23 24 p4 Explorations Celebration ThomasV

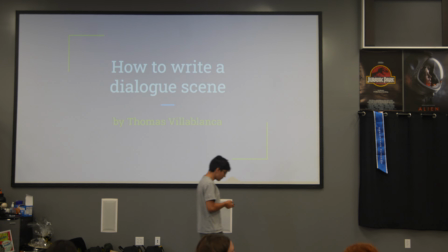Please welcome Thomas.
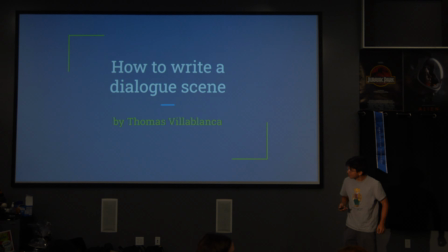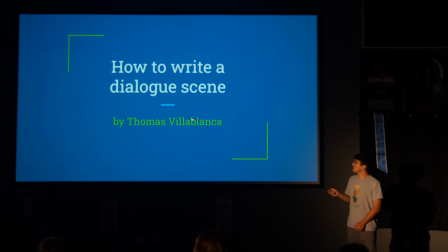All right, so this is my explanation. I'm Thomas, and I'm doing it on how to write a dialogue scene.
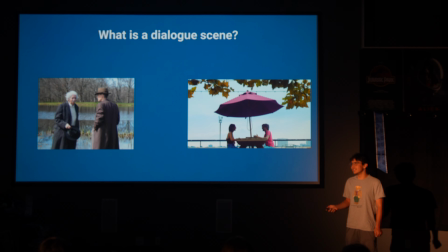So first question, what is a dialogue scene? The dialogue scene is pretty self-explanatory, but it's most basic, at least two or more people having a conversation or exchanging information about something can be very varied.
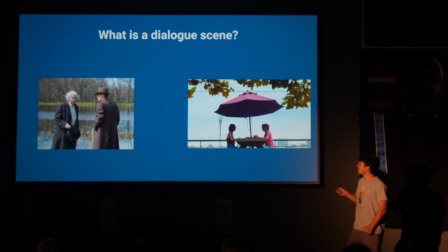In this case, I just have two photos of people talking. So here are the basics of them.
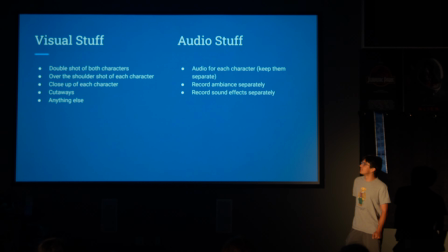There's basically two sections. You need visual stuff and audio stuff. And for the visual stuff, there's kind of a list of shots that you're going to need. I have them written down here. You need double shots, over-the-shoulder shots, close-ups, cutaways, and then really anything else specific to the scenes.
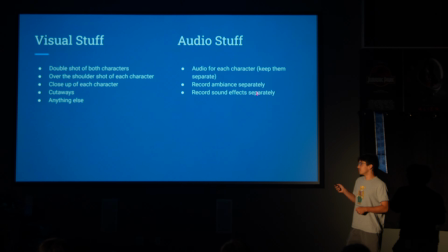And then for the audio, you're going to need preferably audio for each character individually. There is options where you can do a single boom mic setup where you'll have one audio for both characters, but it makes it a lot easier in post.
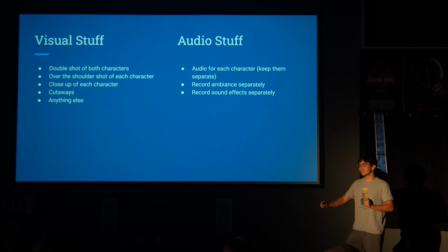You want to make your life easier in post by having different audio clips for each character so that let's say you want to change the tension or change the pace of the scene, you can layer the audio more differently. And it's the same with the ambiance and sound effects, you kind of just want to record everything separately.
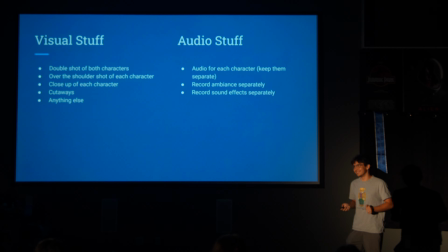It makes your life easier in post and you don't want to spend 10 hours in the editing room.
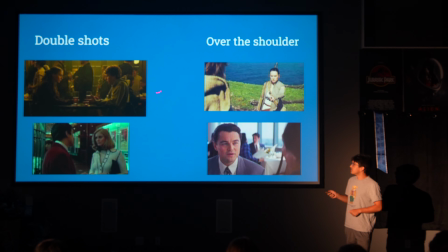So here's just an example of some of the shots, you got double shots, essentially just both. Usually dialogue scenes are two-person scenes, and so you'll have a double shot with both of the characters, usually set up like this from the side, but they can be from different angles.
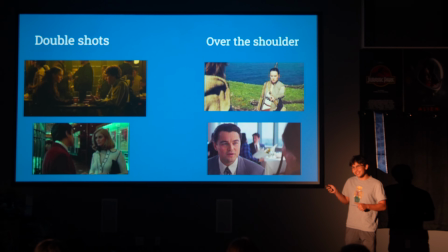You want over-the-shoulder shots. This isn't absolutely necessary, but it gives more of the feeling that they're having a conversation, because as you'll see with my final product, if you just have a bunch of close-ups, it's kind of hard to tell the geometry of the scene, and it makes it easier with the over-the-shoulder just to tell the perspective of the characters.
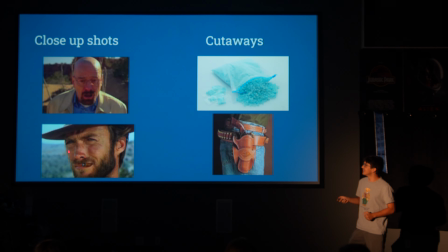And so here are the other kind of shots. Here are some examples. You have close-ups, aha, Walter White, and you got a cowboy, and then cutaways are anything relevant to the scene. So in this case, relevant to Walter White, and then relevant to the cowboy would be like a holster. If they bring up in the conversation something about Buster, let's go outside, they'd bring up something like this.
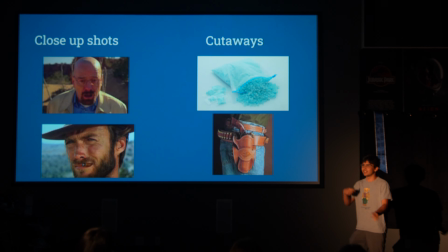And it just helps to break up the scene so that you don't constantly look at characters' faces and it gives a little more leeway for the scenes.
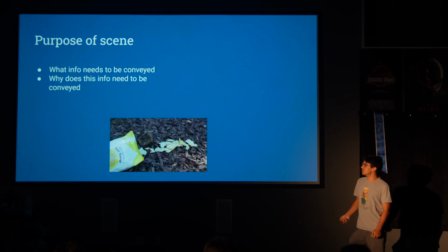And so, the actual dialogue. You want to first, when making dialogue, you want to figure out the purpose of your scene. The way I did it, which isn't how they always do it, but is one of the ways you can do it, is you want to make a list of what info needs to be conveyed and why this info needs to be conveyed.
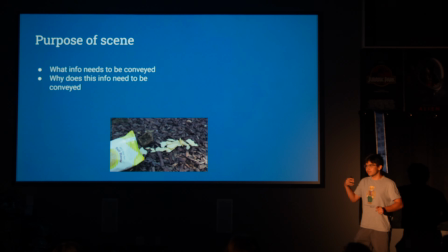Let's say you have a scene where you're having, I don't know, So, a boyfriend and a girlfriend meet up, what is the purpose of them meeting up? Are they just chatting for the sake of chatting? If so, that's fine, but that makes the scene a little more boring.
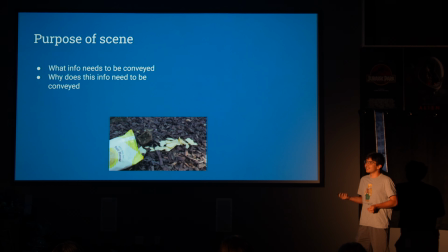You want to have a purpose to the scene. You don't want to just have, oh, these characters are interacting. Let's say they're interacting because you want to show character development or the chemistry between them. Then that would work. But having just a scene there just for the sake of having a scene, it's a waste of the viewer's time.
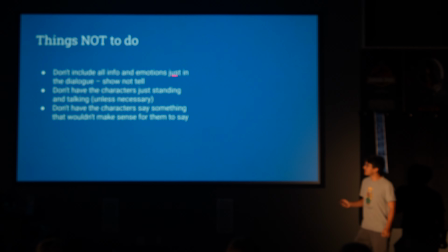And so these are things not to do. You don't want to include all the info and emotions just in the dialogue. As Mr. Taylor says, show don't tell, don't just include everything in words, you want to show with characters' facials and emotions.
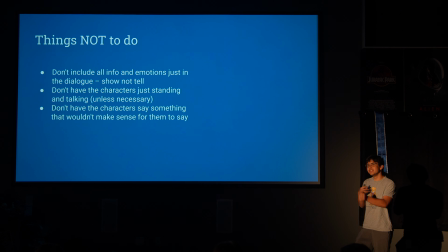I'll get more into it when we get into cutting and editing, but there's ways you can edit to show the emotion better so you don't just have to have people blabbering all the time, that gets boring. That's also why you don't want to have them just standing and talking or sitting and talking, have them move around a little bit, two people talking is boring, you're not going to like, you're going to fall asleep at some point.
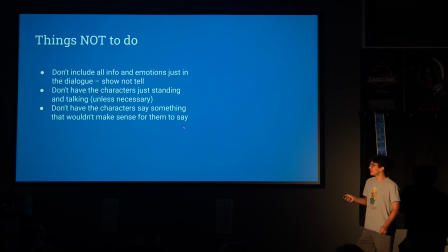And then, the last thing is you want to have the characters say something that makes sense for them.
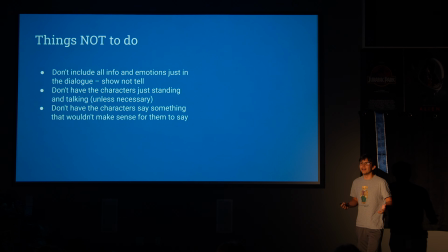You wouldn't have a villain just give a bunch of dialogue and tell the hero exactly what his plan is, because one, why would he do that? And two, you'd have to make the characters stupid for that to make sense. Yeah, you'd have to do something stupid.
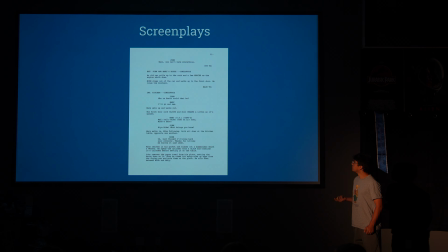Anyway, a big part of dialogue scenes is also screenplays.